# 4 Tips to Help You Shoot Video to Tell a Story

Hey everybody, Rob Nelson here to talk about story basics. Essentially, how do you shoot video while you're out having fun so that you can come back into the editing room and tell a fantastic story? Because the most common mistake is that everybody goes out and maybe they're filming on a boat like this and you just film like when somebody does a big jump and then you stop recording.
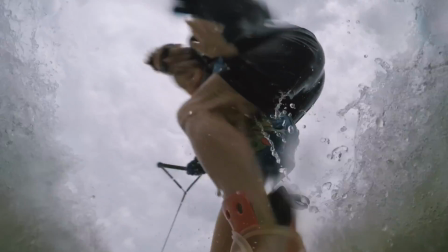(0:17)
Well, there's a lot more things that you need to shoot to tell the rest of that story. And so I think there are 4 things that you need to think about.
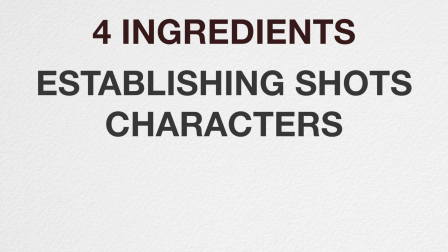(0:25)
And those are: get your establishing shots, shoot your characters, get those action shots, and finally shoot a conclusion.
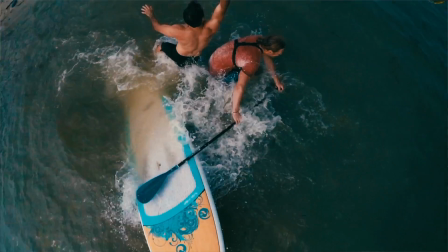(0:32)
Now to help me explain all of this, I'm going to show you some of the footage that Jonas and I took while we were out in San Diego doing stand-up paddleboarding with the GoPro team.
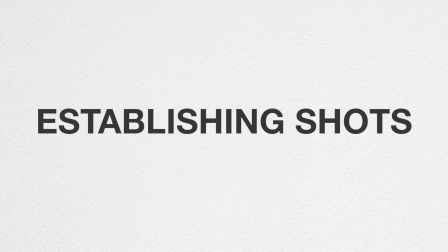(0:41)
So let's just start from the very beginning, establishing shots.
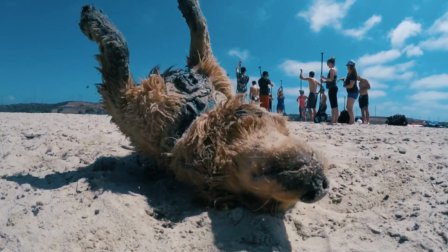(0:44)
Now this is something that I think a lot of people forget about doing, but step back, take some wide static shots of the location, take some shots of you gearing up,
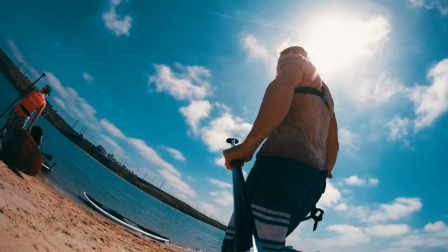(0:53)
close-ups, basically just all of the documentation of your travel. Those are really important to get, and a lot of people miss those. Then it's really important to introduce your characters.
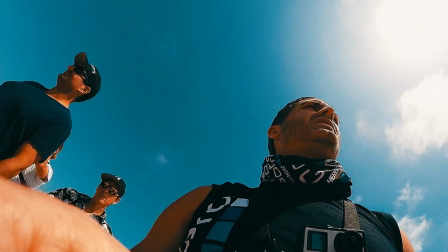(1:03)
Essentially, you want to introduce the person or people that are there, you want to introduce the place, and you want to introduce the purpose.
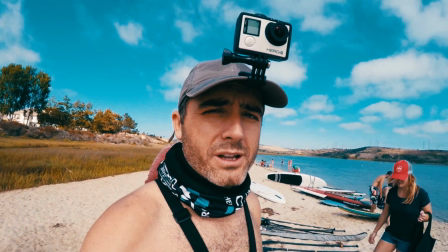(1:09)
Why are they doing all this?
We're out here doing stand-up paddleboarding with GoPro. Sun, surf, and a lot of cool gear.
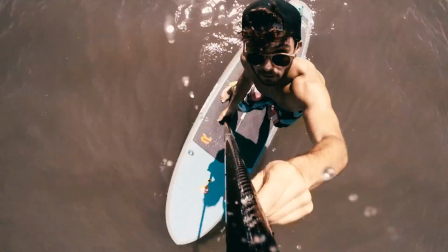(1:16)
Then you want to shoot your action shots. Now this is probably the easiest thing to get, but here's one thing to think about.
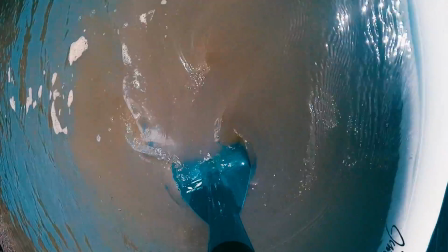(1:22)
Try to mix up your angles. Get at least 24 different angles.
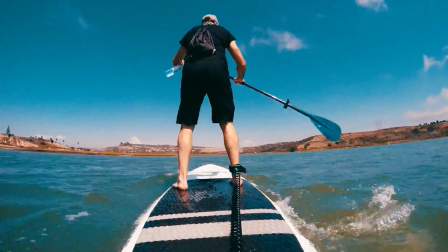(1:26)
If you're able to use GoPros, then don't use them like a normal camera where you're just holding it in front of you and taking pictures.
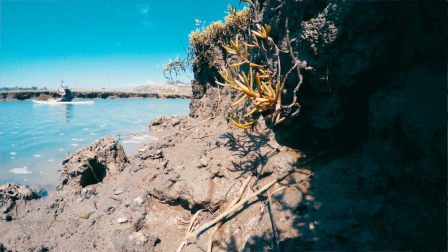(1:33)
Stick them in odd locations, places that people haven't seen before, because it'll really spice up your action.
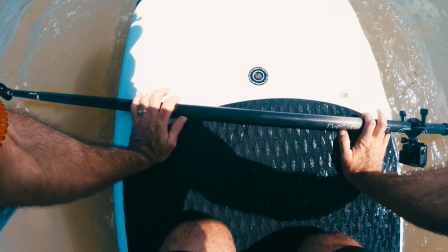(1:38)
That includes your POV shots, so stick them on people's heads, stick them on their chests. And also don't forget to have a little bit of pre-roll and post-roll on your videos.
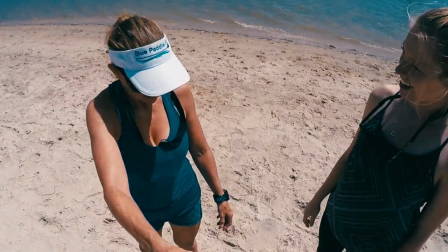(1:46)
So before somebody gears up, hit record, let it run for 10 or 15 seconds, then make sure you're filming afterwards.
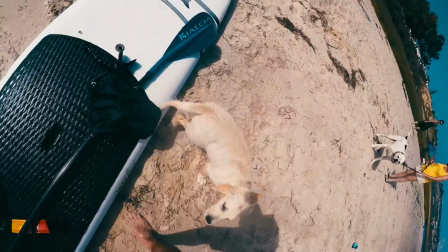(1:54)
Just let it roll, because sometimes those reactions are the best.
Hi!
And finally, the conclusion or payoff.
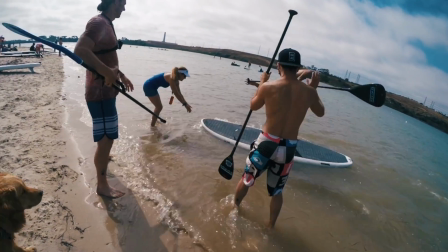(2:01)
Now this can be really simple, but essentially you gotta try to get the actions of the people being really excited about whatever just happened.
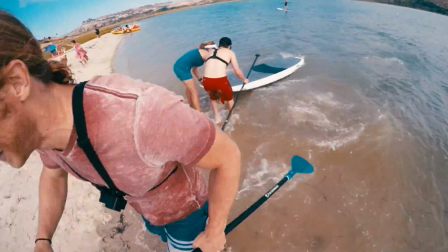(2:08)
And I'll admit, doing the stand-up paddleboarding, it wasn't so easy, but what we did is that we tried to have a competition right at the very end so that we could get some of those shots.
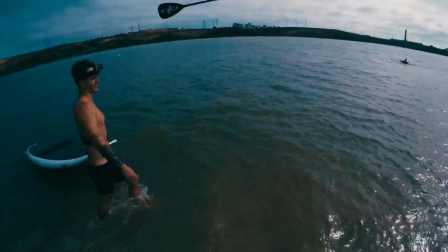(2:16)
So we filmed ourselves racing each other, and then some of that celebration and payoff I think would be really good in a story. Of course, those are just 4 things. Hope you learned something from that. There's a lot of things that make a good story, but if you start out by just keeping it simple with those 4 simple things to shoot for, I think you're gonna shoot a better story. And I hope you guys picked up something from this. Maybe you learned something. Maybe it was just reinforcing stuff you already do. If you're a seasoned professional and you do this all the time, then leave your comments down below about what do you particularly think about that you need to get while you're out in the field that maybe, you know, those 4 things didn't cover. Really interested to hear from you. I think it benefits the community. We can all read down in the comments. And yeah, thanks everybody for watching. We'll see you next week with more tips and tricks. Hopefully something that you didn't know before. Oh, and one last thing. Check out this video that we did last week with GoPro on the GoPro channel, Spinning Steel Wool. It's pretty awesome. And so you can see how all of the different ingredients get incorporated into telling a kind of a cool story. And maybe you can pick out all of the different things that we just talked about. Okay, see you next week.